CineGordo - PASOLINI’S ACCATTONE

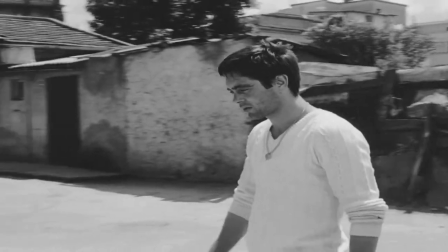Antihero, character in a work of fiction that plays the same role than the traditional hero,
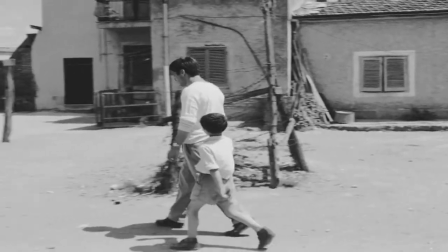but lacks its perfection because of the virtues and flaws of a normal person.
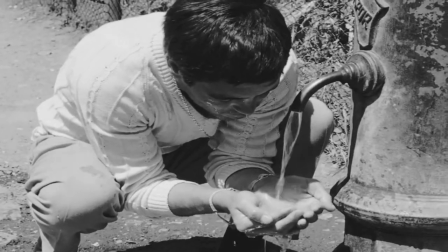Acatone is that normal person, not just in this, but in most of Pierpaolo Pasolini's work.
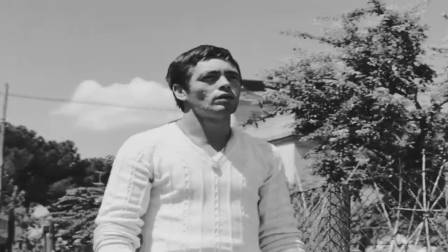Not because it's funny, or because he wants to be different, but because he cares.
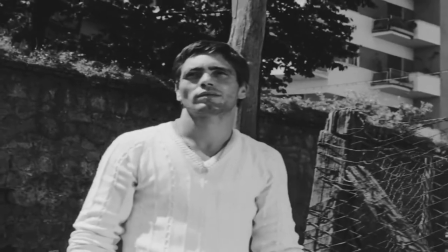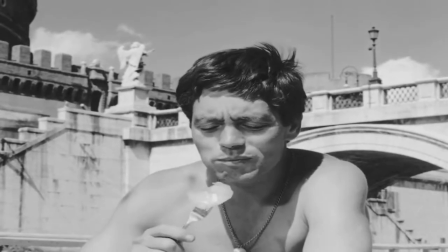Everything is out of place. To begin with, the epic music score, right up until then, was used in epic films.
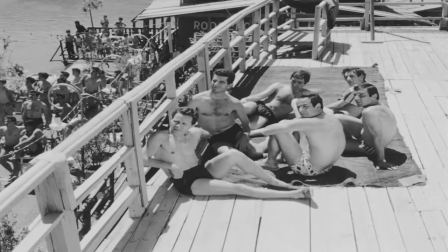And of course, epic characters. People that somehow had the weight of history on their shoulders, and all the recognition that comes with it.
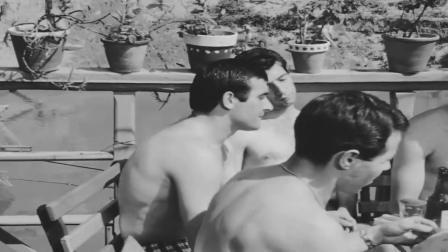There's nothing impressive about the costume, the location, or even the actors.
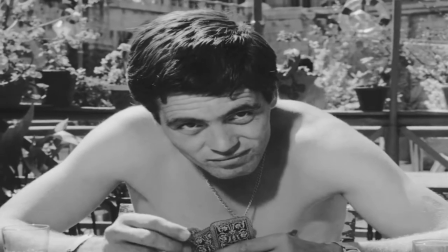The characters live by the same economic status as the neorealists, but with a different set of rules and plans about how to live their lives.
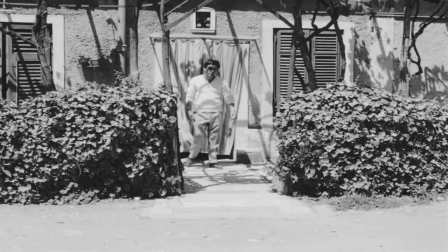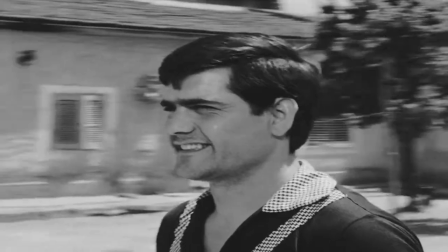Transgressor. Everything that acts against a norm, pact, or habit.
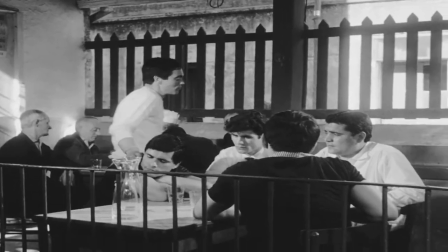In this scene, our antihero tries to win over the gang. A gang that his friend, now in jail, used to be a part of.
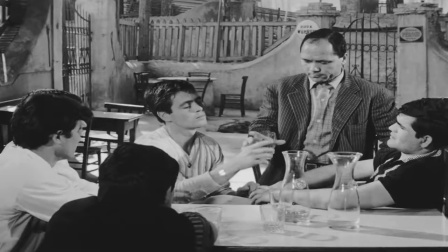Akatone's goal is to get himself a job, or at least a way out of town.
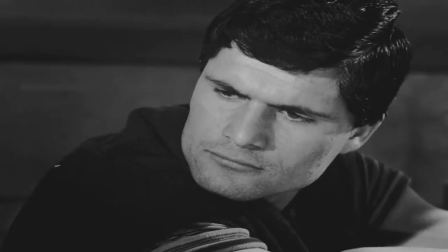But not only is he on the wrong side of the frame, but the director is moving the camera from one end to the table to another,
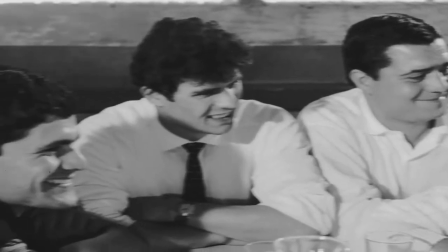creating a mosaic of blank faces.
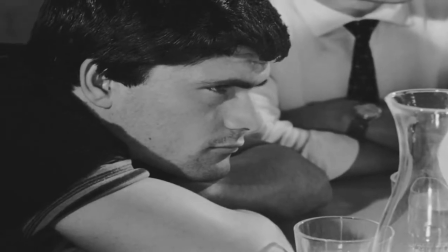Which means that the gang has heard the story countless times, and Akatone will most likely end up like his buddy.
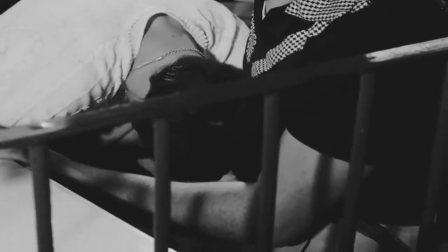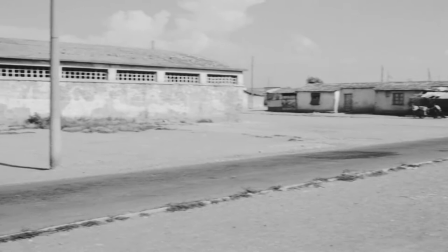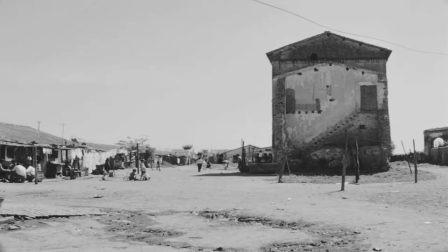It seems that every Every actor seen in Acatone introduces a different character without being pretentious about it.
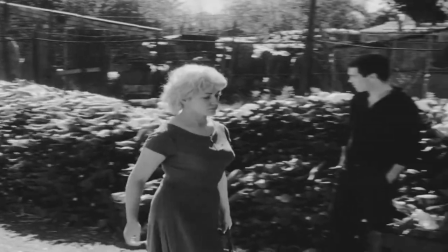When the rest of the film world was celebrating, Pasolini made films no one wanted to make, or even see.
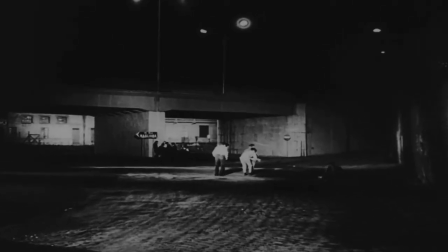But there are filmmakers that seem to have the power to somehow get people involved.
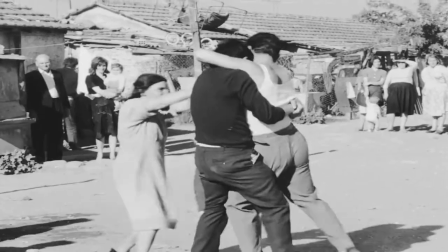Aside from death, our antihero won't have major epiphanies or transformations.
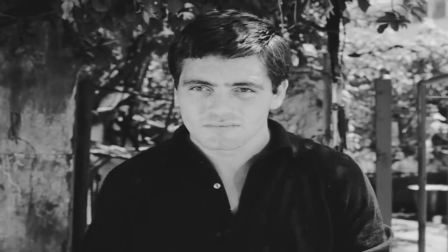Being on screen or off screen, that's precisely what we don't want for him.